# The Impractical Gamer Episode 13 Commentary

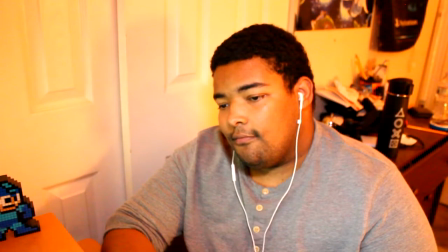[20:47]
I felt if I re-recorded it like the original Punch-Out stuff, it wouldn't have.
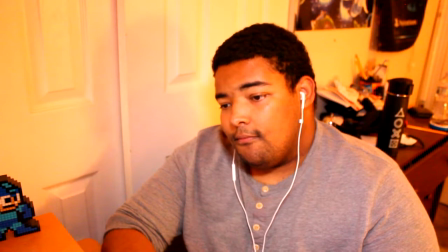[20:56]
I just didn't really want to re-record it again.
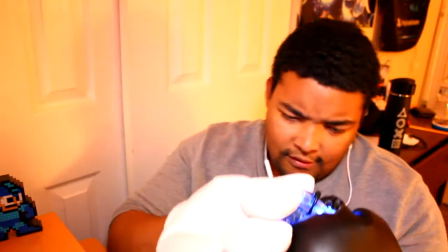[20:57]
I felt like the takes here were good, and the thing I said at the end was good, so I didn't want to have to go back and re-record it.
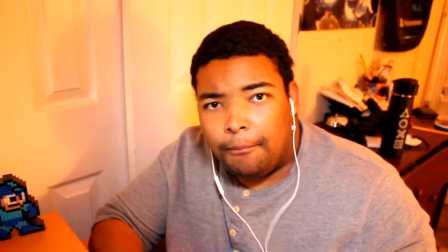[21:06]
I'm going to say for this time. I probably should have,
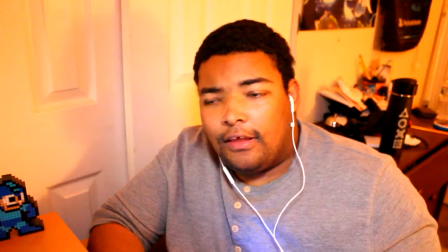[21:10]
but this time I was running so like late in terms of getting this video out,
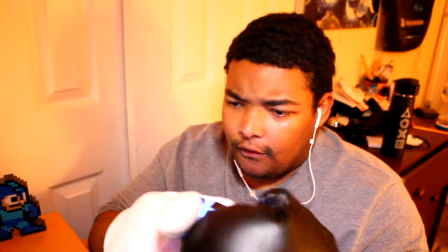[21:16]
because this is originally I wanted this video out by Christmas Day, and I spent like a whole
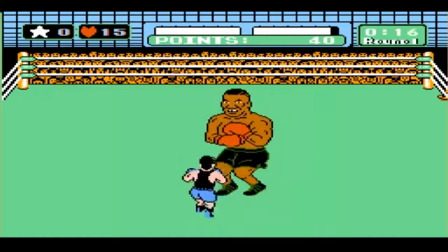[21:21]
like 8 hours editing parts of this episode, and I just couldn't get it in time.
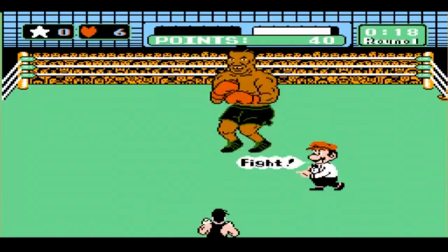[21:27]
So I was really rushing to get this episode out, and thankfully I spent the time to like
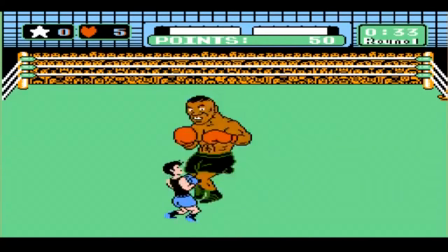[21:32]
work on it, because now I feel some of the stuff wouldn't have been as tight or like polished if I had.
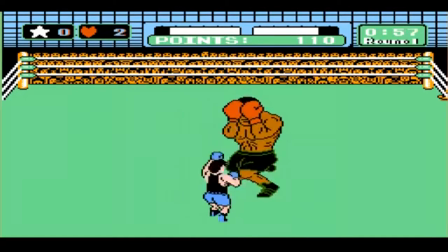[21:43]
And it's kind of funny. Something happened.
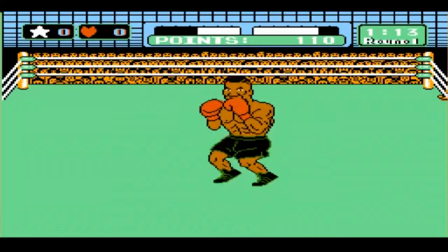[21:46]
So I mentioned in episode 3 commentary, but when I did Punch-Out for the first time, I recorded a whole session of it, and my microphone wasn't turned on.
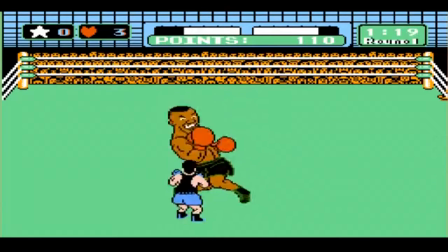[21:55]
And I was real upset back then. And when I recorded the Punch-Out this time, I recorded like a good 2 minutes of it.
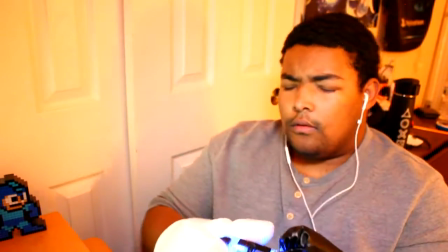[22:01]
And guess what happened? My microphone was not on. I forgot to turn it on again.
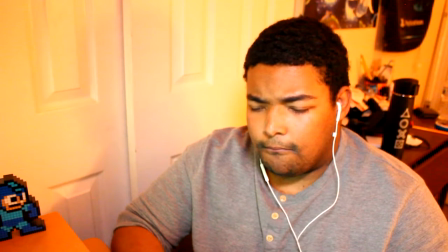[22:07]
I was like, how can this happen 2 times and happen in the same game and same challenge?
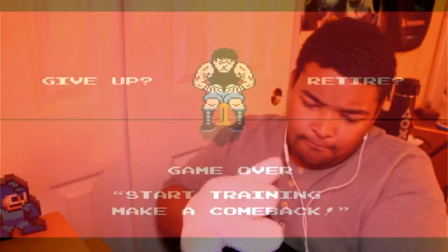[22:15]
I'm like, I don't even know. But it happened, and I was like, what?
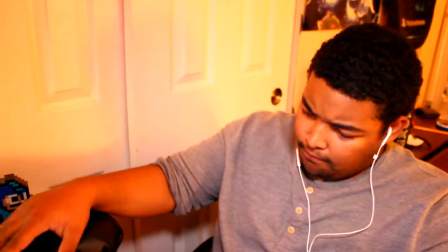[22:21]
How ironic.
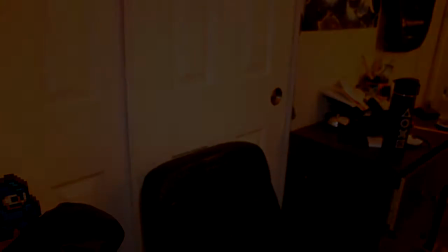[22:25]
Oh yeah, and this cut, fade from darkness.
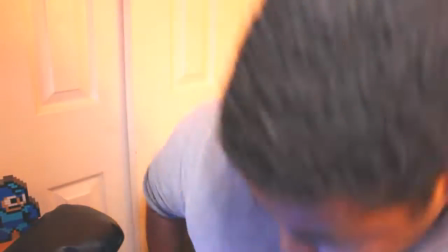[22:31]
It fades to dark, and from the dark brings a light. It gotta be positive.
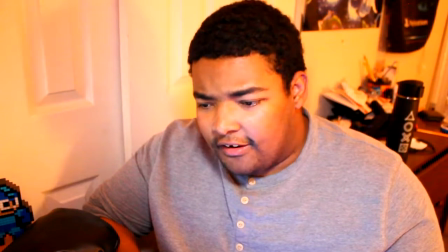[22:37]
That was my reasoning behind that. Cause I could have easily just had it crossfade into this shot,
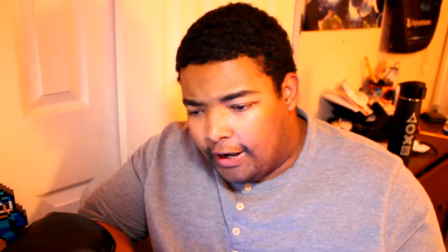[22:43]
but I felt like going from that fade to black, where it's kind of like down and sad,
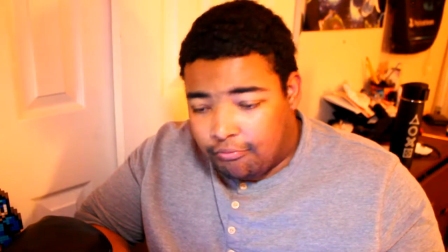[22:48]
and to come back with this bright light where I'm kind of like more upbeat and talking about this,
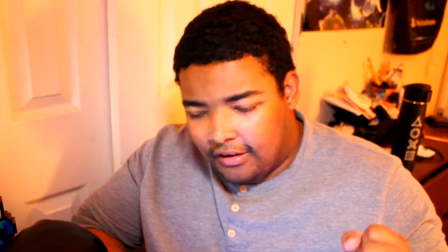[22:54]
it was kind of like my choice of going for that.
Go into training mode for this.
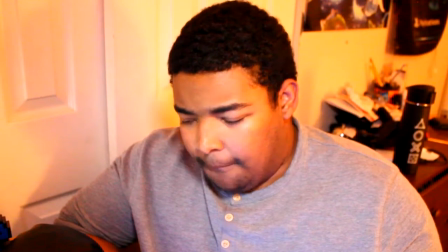[23:00] So I'm gonna put the gloves away for now.
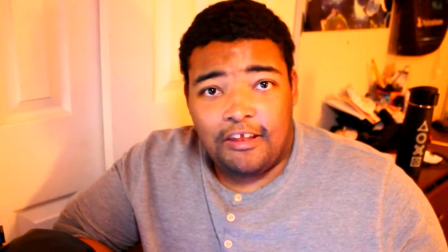[23:04]
This is kind of the most in terms of like editing stuff, like doing the small push in, like the artificial zoom in the editor.
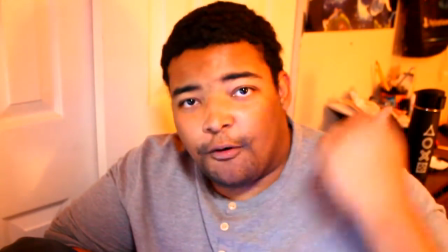[23:14]
I didn't originally have this, but I feel doing that slow push in makes it kind of more, like it focuses more.
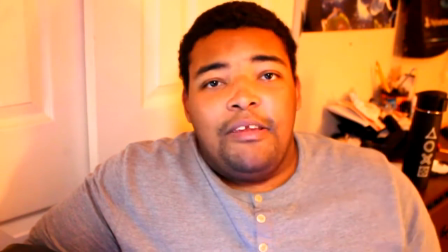[23:22]
Like, I don't know, just it works better with that small push. And I tried it both ways, like one with it just regular, and then the other with it like this.
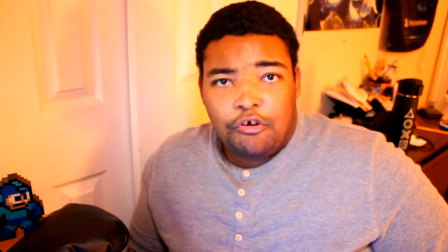[23:30]
And this was the better one.
The training begins now. Be ready.
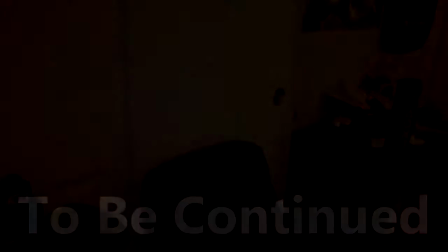[23:36]
Oh shit!
I better start training now.
Like that was me in the video saying, "Hey, idiot, start training." So maybe after this commentary, I'm probably gonna start practicing, because that Mike Tyson thing might be coming real soon. Maybe, I don't know. Yeah, so I guess I'll start talking about some stuff. This episode is actually really good. I actually really enjoy this episode. Of season 2 episodes, the Resogun episode, Action 52 is not, that one's pretty alright. This is my favorite, probably, I'd say. Like, I don't know, it feels, it has a really good flow to it. I feel the challenges themselves coming back to them were good. I like certain things I did in editing with this one. Like I said, it's still fresh in my mind, so maybe if I come back to it like a few months from now, it might be different.
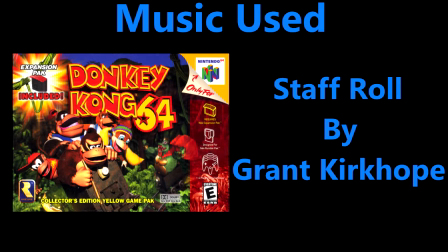[24:40]
But at this current time, I really enjoy this episode. I hope you enjoyed it out there as well.
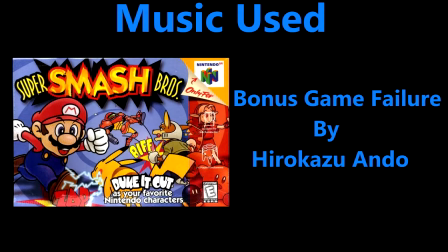[24:49]
Yeah, and I think this is the first episode where I brought this in now.